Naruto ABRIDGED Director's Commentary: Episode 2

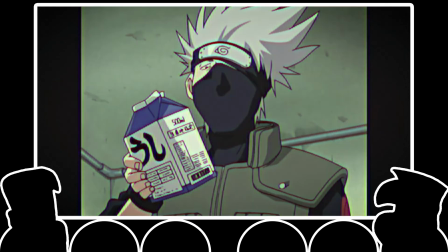[31:24]
whatever i want this milk is chunky so is your mama but that never stopped me god damn it
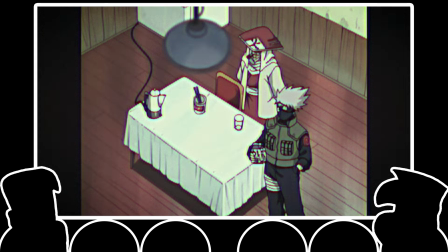[31:35]
what i love about that is that we set it up right because naruto looks and he says this milk is chunky right and then kakashi says this milk is chunky which is followed up by so is your mama but that never stopped me i love that's that's in my opinion that's how you do a callback is that it has
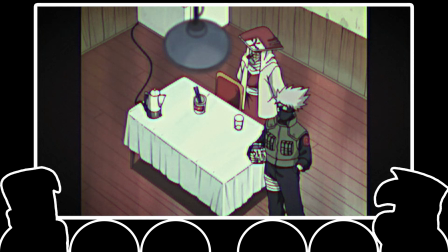[31:52]
a different context when another character's involved so um yeah i love that kakashi's just like fucking god damn it but yeah i mean and it plays up later right because naruto shits kakashi is very much the
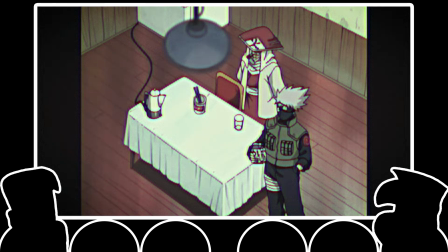[32:12]
gym teacher you know yeah the gym teacher who's like really good at sports in his heyday and now he's just the gym teacher and he's just like fuck everything fuck these kids fuck yeah just same
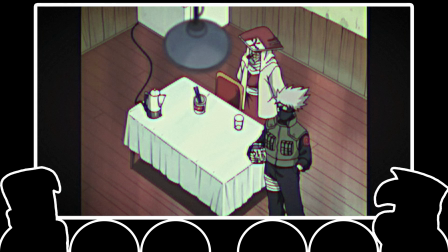[32:28]
shit different day i'm gonna do the bare minimum and get paid and i mean if you remember to go home and read porn if you remember in episode four we make the joke that like you know and you can you can take it if he's sarcastic or not but um we make the joke where I didn't dream of taking care of preteens.
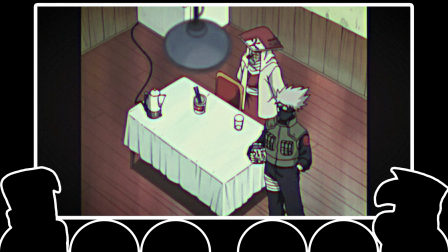[32:48]
No, no, no. Is that the one? No, it's the one where he says they were paying extra for special needs teachers. So, you know. Oh, yeah. I got you. That was a good one. Episode four, you know, for the record,
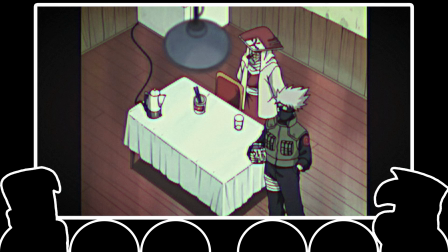[33:03]
is probably episode four is when it was like, this shit's getting really good. Yeah, that was a moment where we were like, oh, fuck. This is gonna be fun, so...
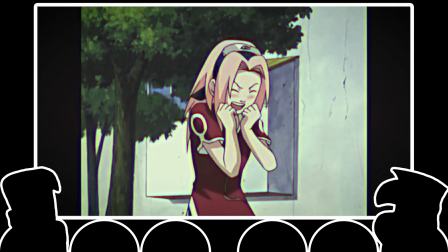[33:18] Hmm? Sasuke! Hey Sasuke! Wanna have lunch with me?
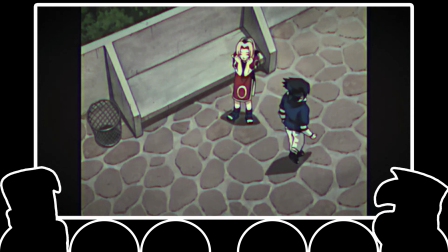[33:24] We could have dumplings and rice cakes and mochi for dessert, and we could sit by the sun's... Aw, come on!
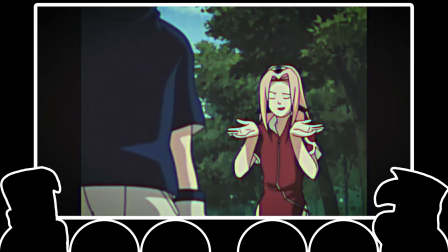[33:31] No, for real, I'm good. And why not? Listen, my whole thing is like...
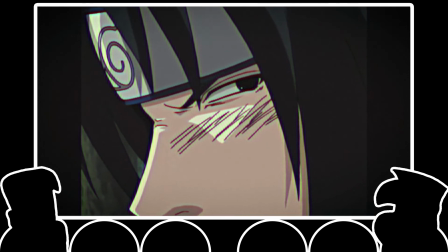[33:38]
Oh yeah, this scene was pretty wild.
So if I have lunch with you,
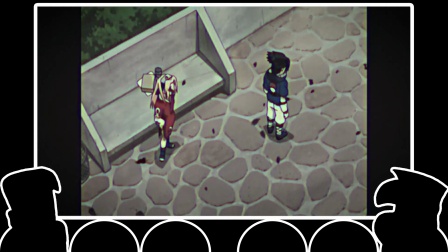[33:41] thus breaking my streak as a loner, I'm no longer the dark knight you have coveted for so long, and in doing so will break the delusion you've created around me,
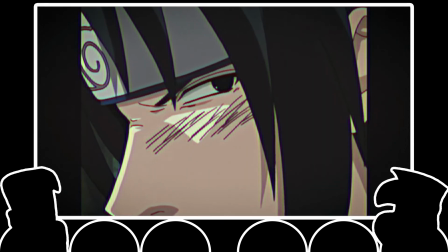[33:50] undoubtedly ending in a tragic and painful separation for you.
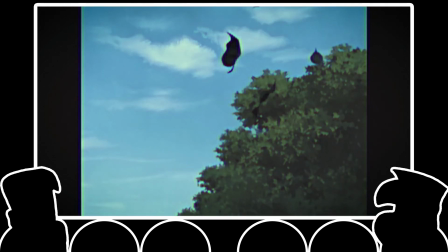[33:54] But by keeping my distance, I'll continue to be the pinnacle aspiration of your miserable life, and although hard to bear, ultimately less painful than the alternative.
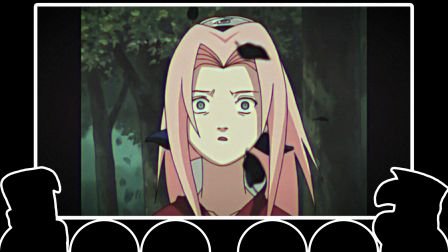[34:02] Huh?
God. So that line was like... That was hard. That was very hard for me at the time. oh that was that'd be hard for anybody but also it was kind of like my idea for sasuke was kind of not
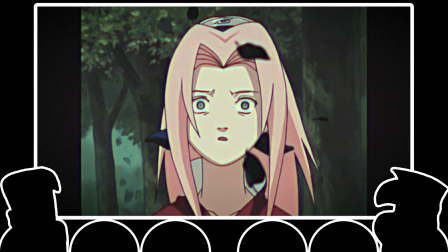[34:18]
only him being an edgelord but him kind of like going on these like rants essentially like about how cool he is yeah yeah and it was funny for this joke but i think that over time um it would have started getting really annoying um
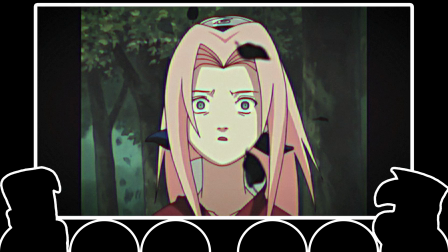[34:36]
with him just like going i think where we landed with him was better but like it i guess this is kind of remnants of like a forgotten idea or like a idea that we decided didn't work as well but um i like the way it came out
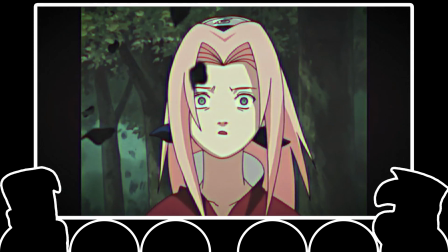[34:52]
for the most part because like he undercuts everything you just said with plus you're a bitch plus you're a bitch
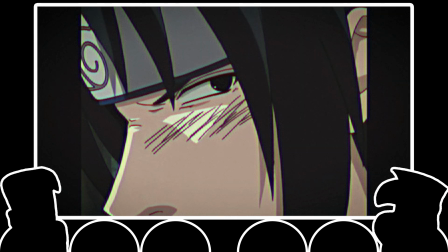[35:02]
yeah i love i love that um that line was so hard yeah i remember it taking a lot of takes well because not only is it like not only do you have to like you know get all of those words out
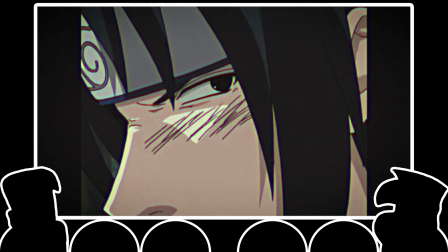[35:21]
the way it would work is if you sped it up over the course so it's like getting faster as he's saying it yeah and it just kind of like